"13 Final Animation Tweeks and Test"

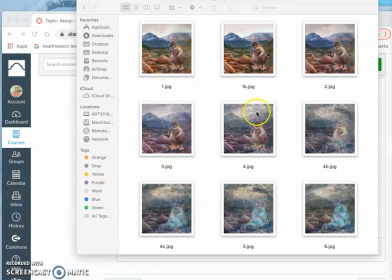0:00 Okay, so now I'm finding places to build in-betweens to make it a more satisfying animation. Here you can see my first 9 keyframes now, and now they read as though they're all the same at the top.
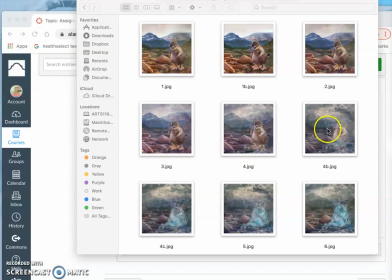0:17 It starts to get colder in the middle. It gets really cold by the end.
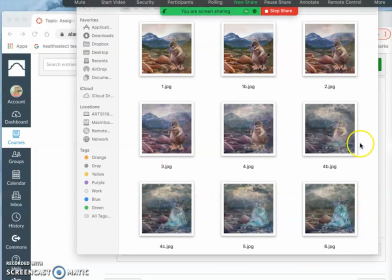0:21 And this is a perfectly fine assignment, except that there's just so little movement.
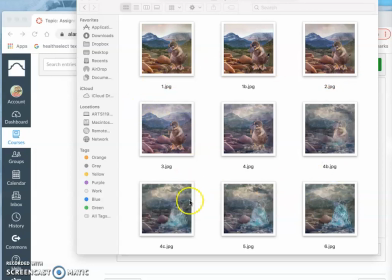0:29 And so basically, this is my main transformation, right?
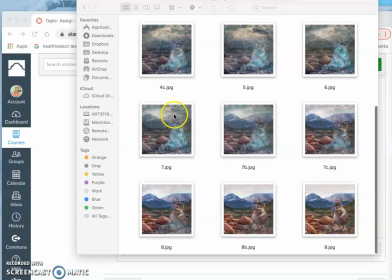0:34 But for the animation to reset, I then introduce the sun and I introduce the thawing out.
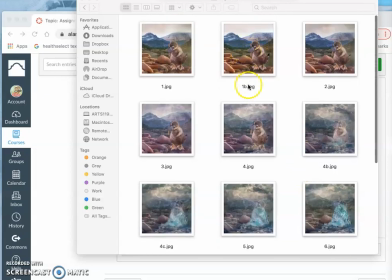0:41 So I think I want to add a 1C as well, just a little bit more time in the sun waddling around before the weather gets bad.
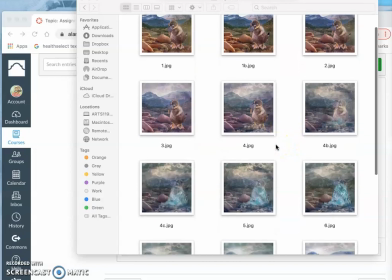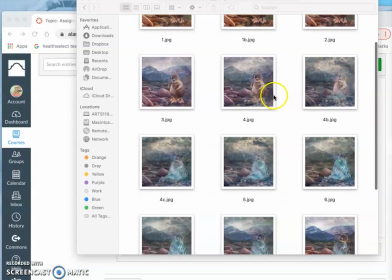0:57 Or maybe I want a 4B instead. Yeah, I think I might try that. So I'm going to try to fit one in between here, just so the ice doesn't come quite so quickly.
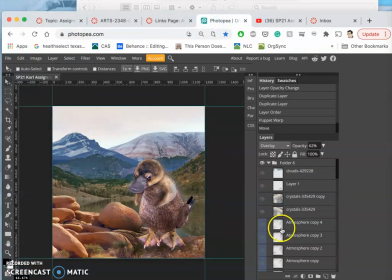1:13 And you can work on this kind of endlessly. So if I want to build the 4, I want to find my character assets that were there.
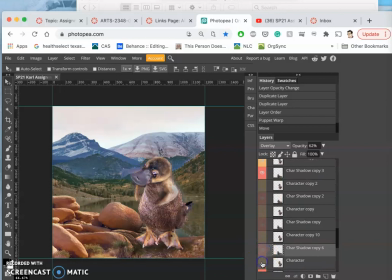1:32 And I rebuild the scene,
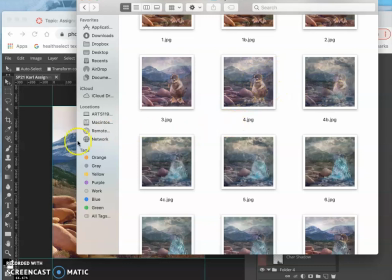1:38 not to match exactly, but to fit in between these two. So I think I've got the pose and the shadow. See if I had ice building. I did in 4.
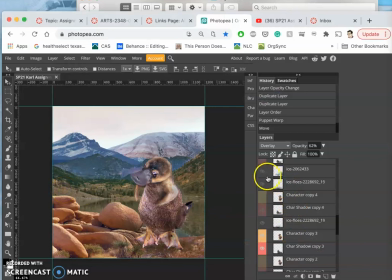Not at 100%. It's like more at about 65.
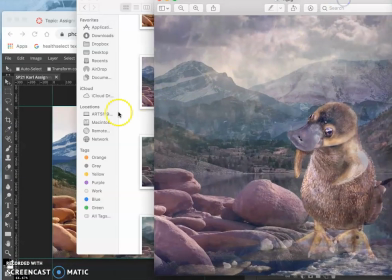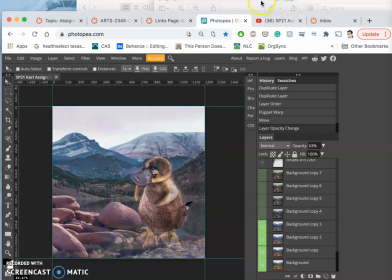2:17 My background is a lot cooler, as you can see, and I had a lot more atmosphere built up, including clouds in the sky. It's like set dressing.
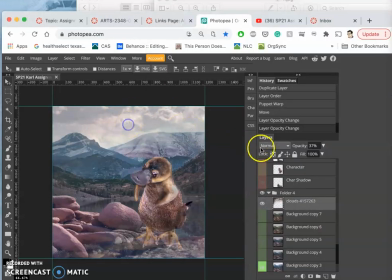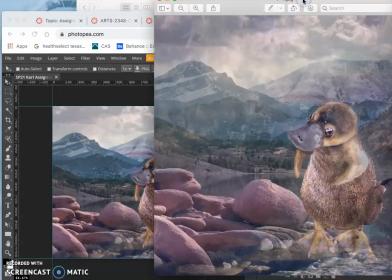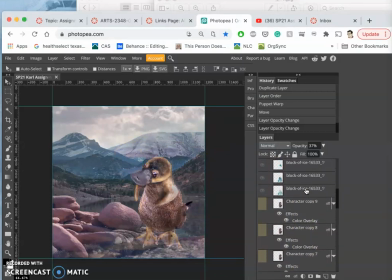And atmosphere.
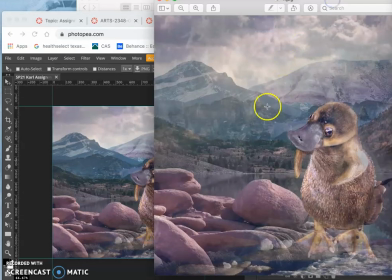2:54 I have ice crystals? I do, just a little bit.
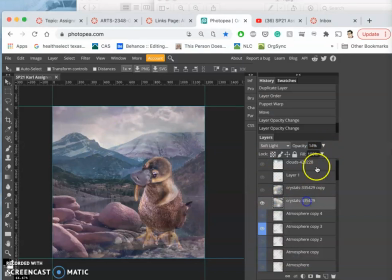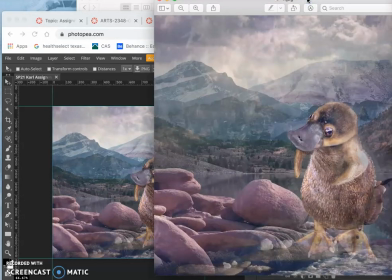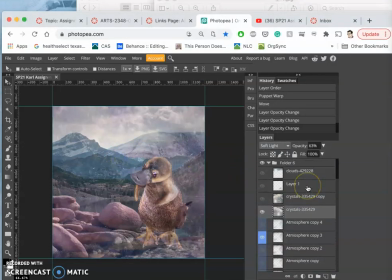3:16 Right. So, what I want to do is I want to move my character just a little bit for this new panel. So, I'm going to duplicate the pose that's in 4
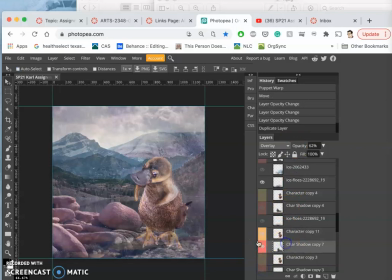3:34 and just alter them a little to work in between 4 and 5. Move the shadow slightly, puppet warp the character slightly.
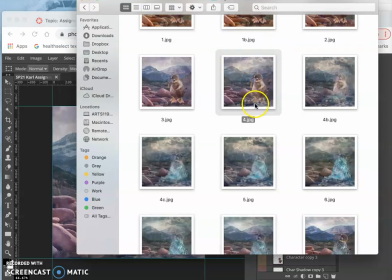3:54 I don't want to work against what I have. So the head tilts back there.
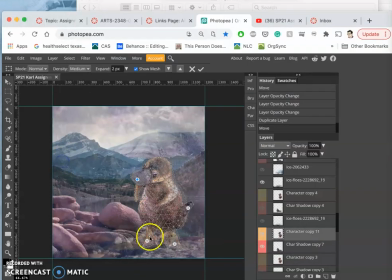4:00 So I just want maybe just play with the fin a little bit.